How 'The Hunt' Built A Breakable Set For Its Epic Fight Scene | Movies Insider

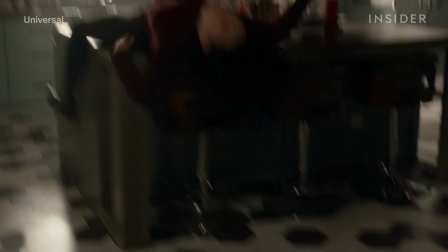[0:01]
Oof! Ouch!
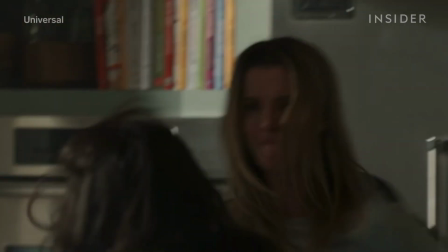[0:05]
In the climactic fight scene in The Hunt, you see a lot of falling on the floor, which should hurt.
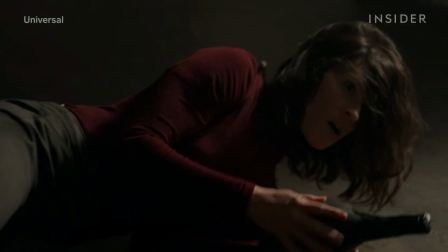[0:11]
But what you don't see is that under a layer of vinyl made to look like real flooring, the floor is actually all foam, according to the director.
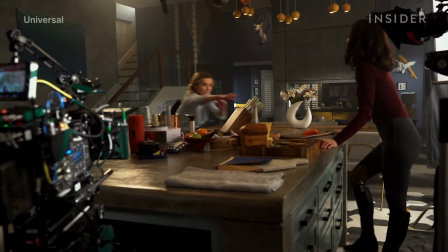[0:20]
To make this elaborate fight scene work, the filmmakers built an entire set with each stunt in mind, a set that was meant to be destroyed.
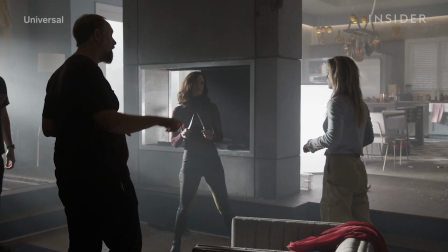[0:28]
This left the film's production designer with the tough job of building sets that
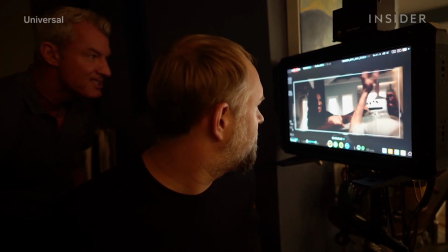[0:33]
were tailor-made to fit the needs of a scene without the audience ever noticing.
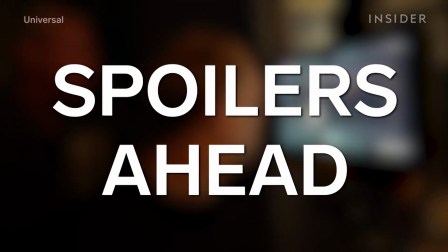[0:39]
Spoilers ahead.
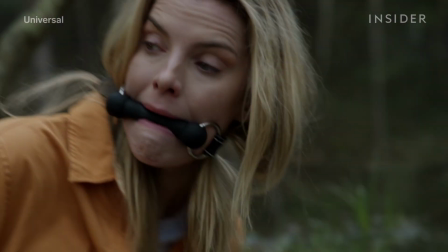[0:42]
In The Hunt, a group of conservative Americans is kidnapped by a group of wealthy liberal Americans and attacked for sport.
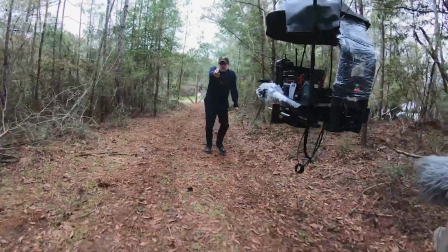[0:50]
No surprise, the satirical film was met with much controversy.
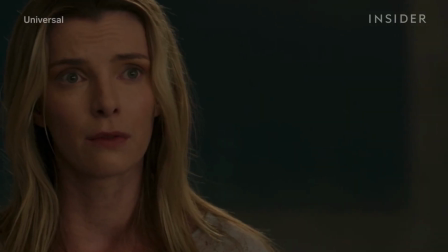[0:54]
The film culminates as Crystal, played by Betty Gilpin, faces off against Athena,
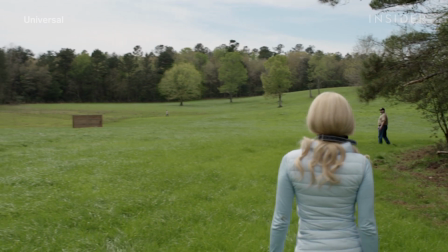[1:00]
played by Hillary Swank, who helped organize the hunt near her sprawling manor where the fight takes place.
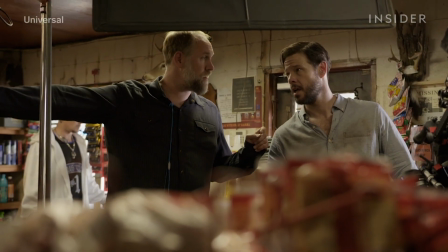[1:06]
When director Craig Zobel was given the script for The Hunt,
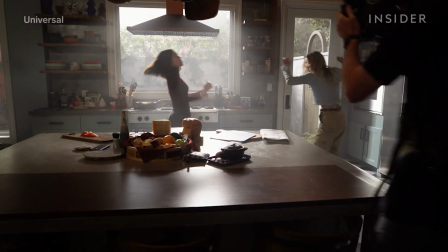[1:09]
all it indicated was that the climax would be an epic head-to-head, so he worked with the stunt coordinators, special effects team,
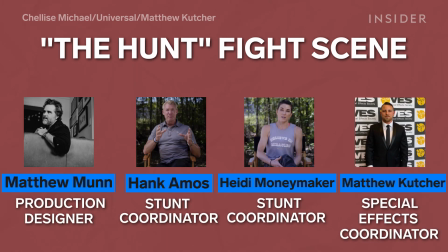[1:16]
and production designer to choreograph a fight scene that was a standout moment of the movie. We wanted this whole fight to just feel more messy and real, and that drove a lot of the decisions that we were making.
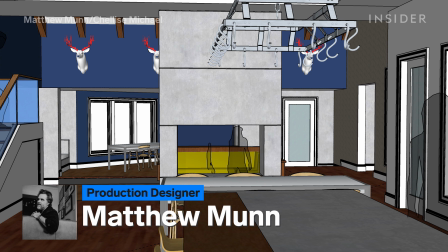[1:26]
The production designer and I, you know, had all these kind of ideas that were built around building this jungle gym of a set.
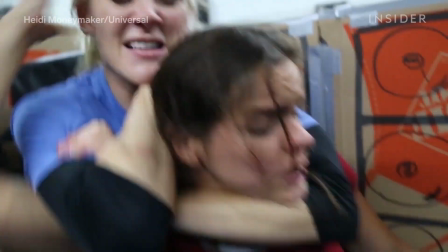[1:34]
To map out the fight, the stunt coordinators constructed their own version of the home out of cardboard boxes,
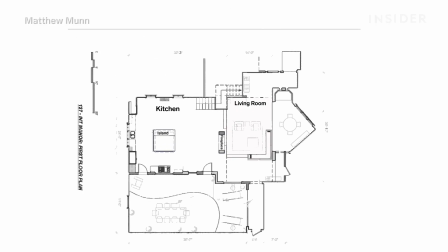[1:42]
which stood in for the 60-foot by 50-foot set.
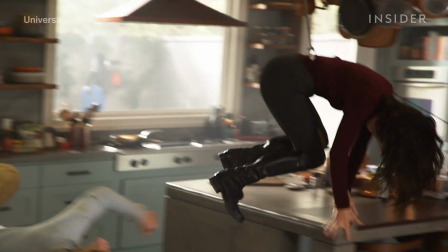[1:45]
While working with the cardboard model, the stunt team came up with the idea of turning the kitchen island into a stunt piece by having the characters vault across it.
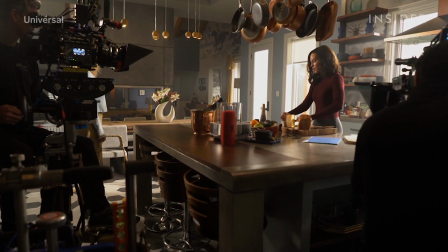[1:53]
While production designer Matthew Munn had already planned to have a kitchen island,
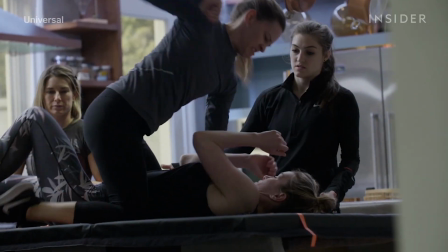[1:58]
he now had to retrofit and redesign it to ensure it was strong and sturdy enough to support this one stunt.
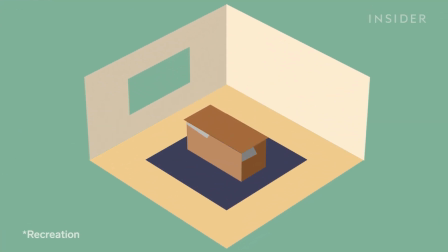[2:04]
To pull off the move successfully, the island was built out of strong wood and painted to look like concrete.
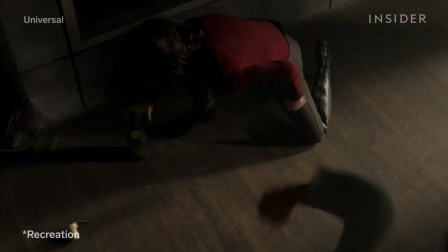[2:10]
Then the top was removed and replaced with a foam pad, similar to how they used foam underneath the vinyl floor covering. Kind of like a kid's playhouse foam floor for certain parts of it.
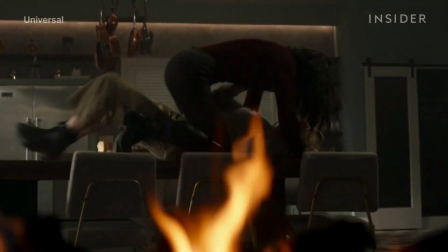[2:23]
The two characters also fight on top of the kitchen table. Like with the island, they needed something sturdy, but they also wanted something aesthetically pleasing.
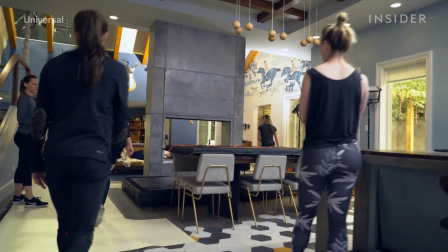[2:31]
So the production designer and decorator picked out a rustic-looking table that fit in with the rest of the set.
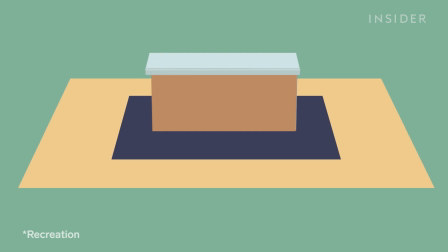[2:37]
But because they knew it would have to handle a lot, they made sure the solid wood table also had a steel base.
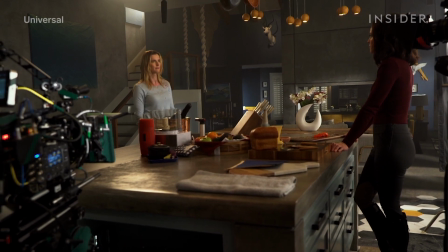[2:44]
Even average household items were chosen and strategically placed so they could be picked up and used as weapons,
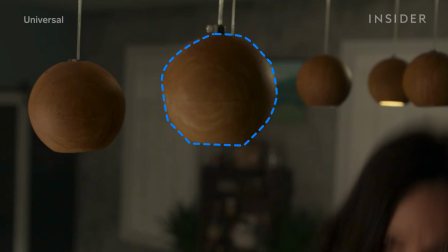[2:50]
like this light fixture, which both looks cool and turned out to be practical.
That was good.
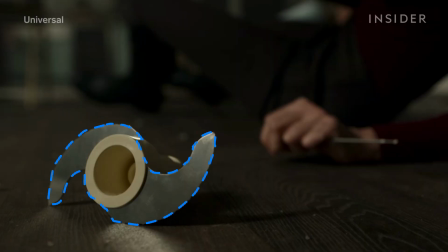[2:57]
And this food processor blade, which was Zobel's idea because it's something he has been afraid of his whole life.
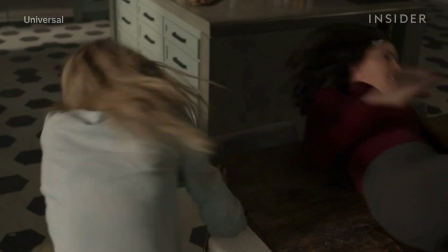[3:03]
Almost all the props you see, from cabinets to jars, are breakaway props, which means they're built to be safely broken.
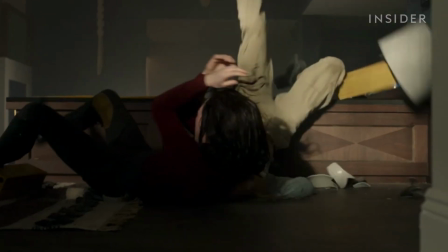[3:10]
What I learned is once you're working with this many breakaway items, you do a lot of practice runs before you break one.
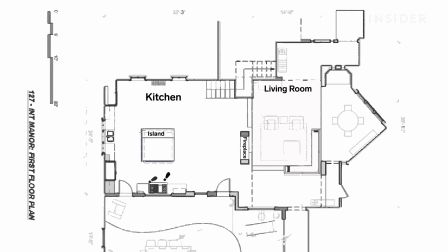[3:16]
The next stunt was perhaps the most difficult one to shoot, moving the fighters from the kitchen to the living room.
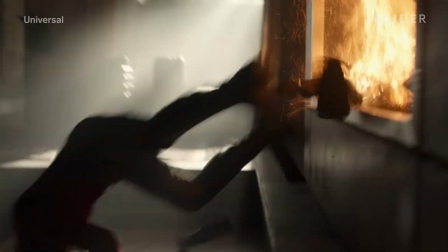[3:24]
To make this transition more dynamic, the filmmakers decided they wanted to use this unusual double-sided fireplace, which the production design team would need to build.
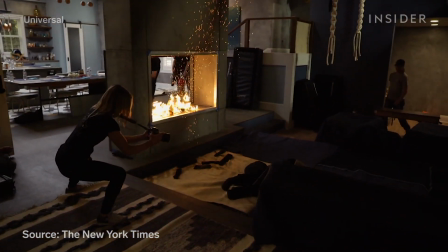[3:32]
Zobel saw a double-sided fireplace while location scouting at a real house and thought it would be perfect for a stunt.
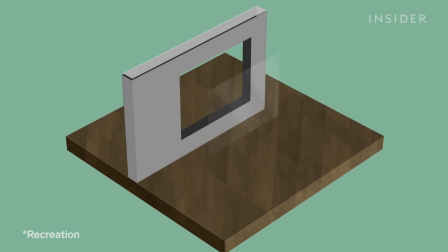[3:40]
The fireplace was built with your standard drywall and concrete,
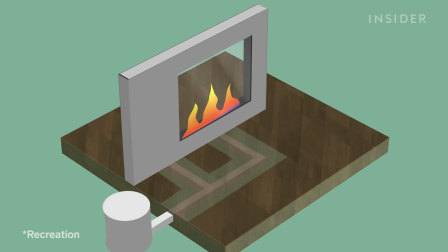[3:44]
but they laid special propane lines underground that the special effects team could use to increase the height of the flames as the stunt double went through the fireplace.
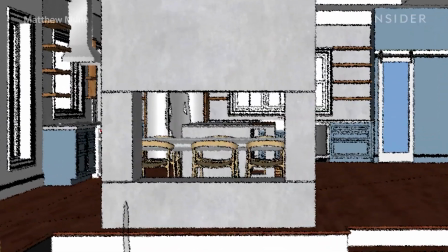[3:53]
The opening of the fireplace was originally smaller, but after some experimentation, they expanded it so that it was 5 feet wide by 3 feet tall.